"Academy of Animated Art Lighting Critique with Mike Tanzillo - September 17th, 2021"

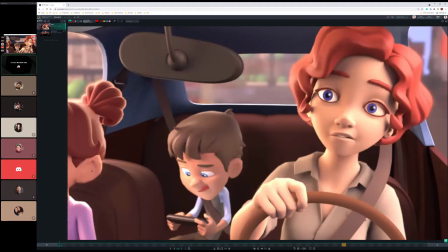0:05 hey guys happy friday and welcome to your daily lighting critique i think we just lost a recording of the first one where we went through hollies so let's
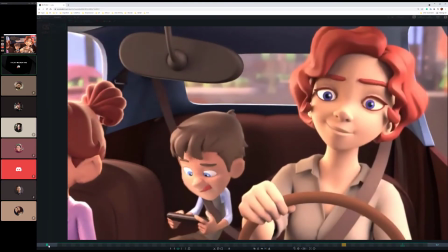0:12 let's work together it was a shame because i think we lost it because we had a lot of great points from bishek from uh from
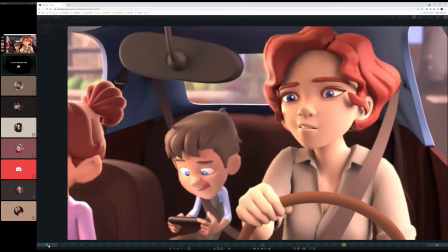0:18 ruby from cat so let's let's bullet point the the notes that we had
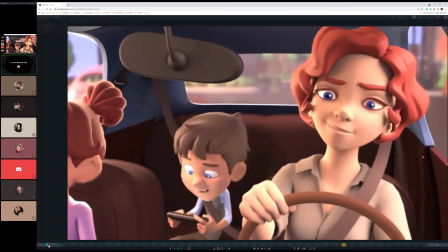0:23 okay first off her skin is looking a little bit uh desaturated we'd like to warm it up a
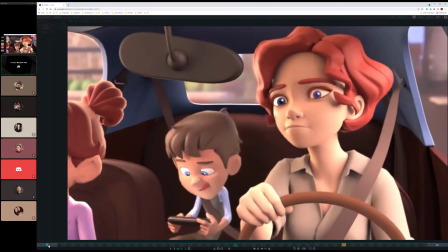0:29 little bit um uh specifically the the shadow area they're feeling
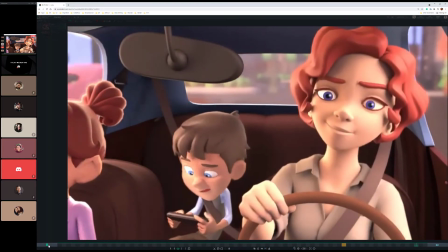0:34 a little bit green um and uh and we we really
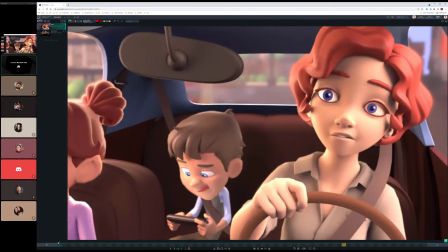0:39 because again it's a it's a warm space uh all these warm tones in the scene with the brown steering wheel the seat belt her hair everything is warm skin is is kind of falling flat within that um cat had a great suggestion of adding some more specularity to the skin.
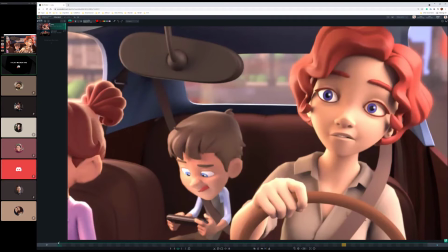0:57 It's feeling a little bit, a little matte, a little flat, like a Lambert shader. So let's make sure we add some specularity to that. The eyes, a couple of things about the eyes.
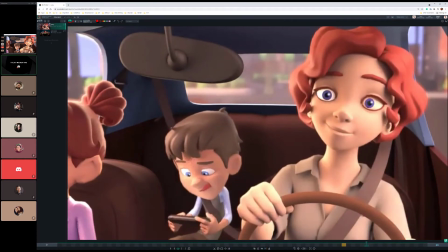1:10 Abyshek noticed that the screen left side one feels more white, the screen right side one feels more yellow, orange. So let's make sure we even those out. Also the left one's too bright. So let's make it like the left one in terms of hue, but brightness, let's bring it down.
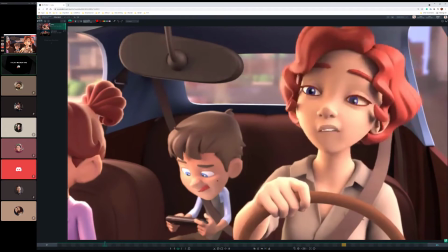1:22 The eye beams are swimming a little bit. You can see it, especially here at the first frame, Ruby had a great call on this.
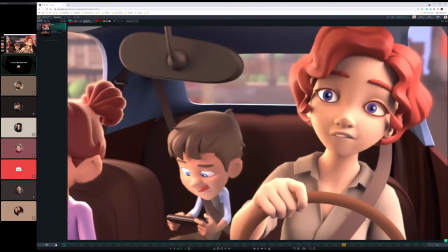1:28 Like if you look, like look at the screen, right one on the mom, it just kind of like drops. And same thing with the child in the backseat.
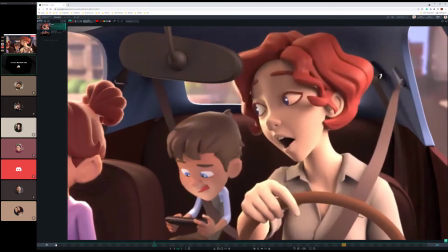1:36 You can see it kind of just swimming over without his eye moving. So we'll just need to make sure to really get those locked in. The inside of the mouth is very dark. Let's make sure to get some fill in there.
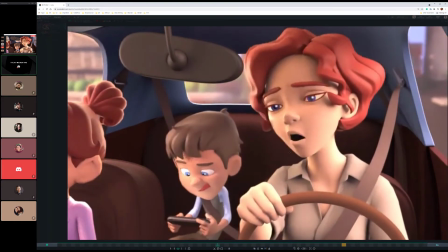1:49 Seatbelt contact, Byshek had, these are the last two are Abysheks, getting the seatbelt to connect better with the shoulder, maybe some ambient inclusion or something to get that connected.
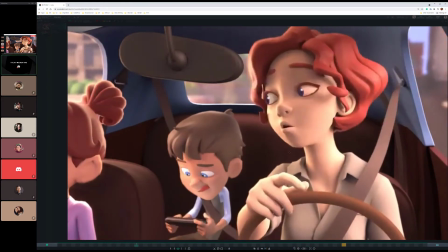1:58 Guys, did I miss anything? I think that's all of it.
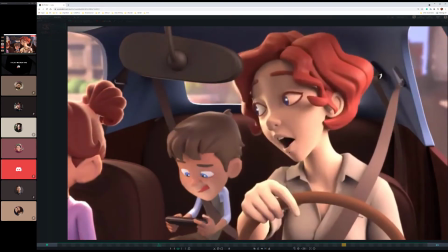2:04 I think that was it. Yeah, I think so. Okay, cool. Wow. Okay, summarize that pretty quick. All right, cool.
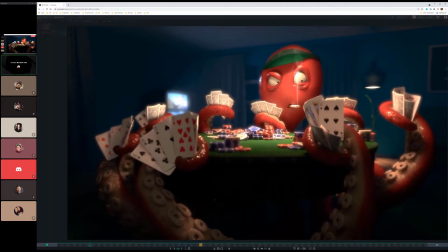2:10 All right, Abyshek. All right, back into this. We got the black dot on the card. That's easy enough to clean up. We might have to re-render for the noise. The other thing I was thinking is that the smoke speed is good, but it's so choppy.
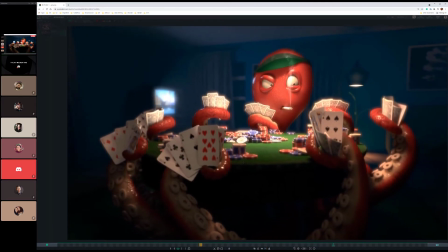2:28 You know what I mean? It's not... Something is... It's like we've just slowed it down too much.
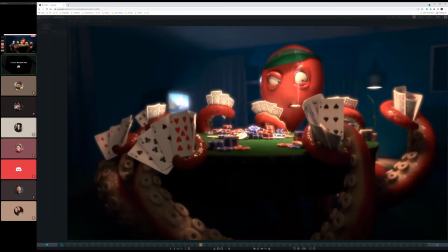2:40 I would rather it not be there than be like this, unfortunately.
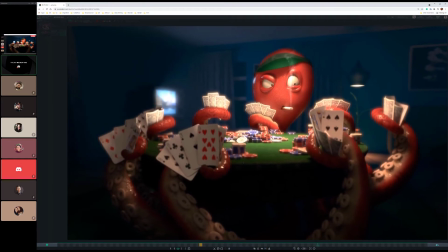2:45 Just because it's too like... ...
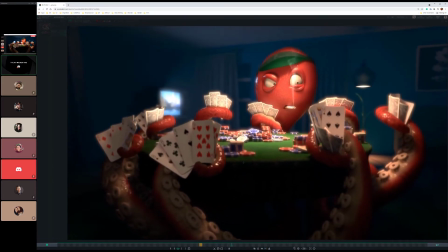2:51 Is there, I'm guessing, did you pull this from another, like from a source, like a, how do I say this?
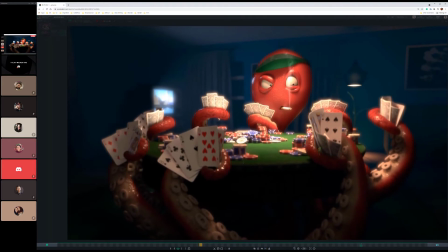2:59 Is this like a stock image of smoke? Yeah, it's a stock image.
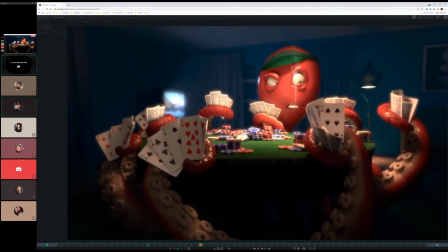3:05 Actually, I did it in the after effects. I don't know how to do it in new, so I did it in after effects. It's a problem, because what's happened is we've taken a faster speed smoke at like 30 frames per second or 29.97 or whatever it was.
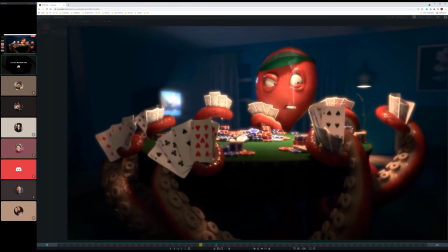3:21 And by slowing it down, we've now broken the perception of motion and we can see the individual images.
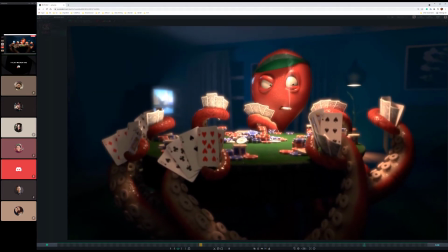3:28 So I'm wondering if, like, do you, is there another one that's slower that we can use?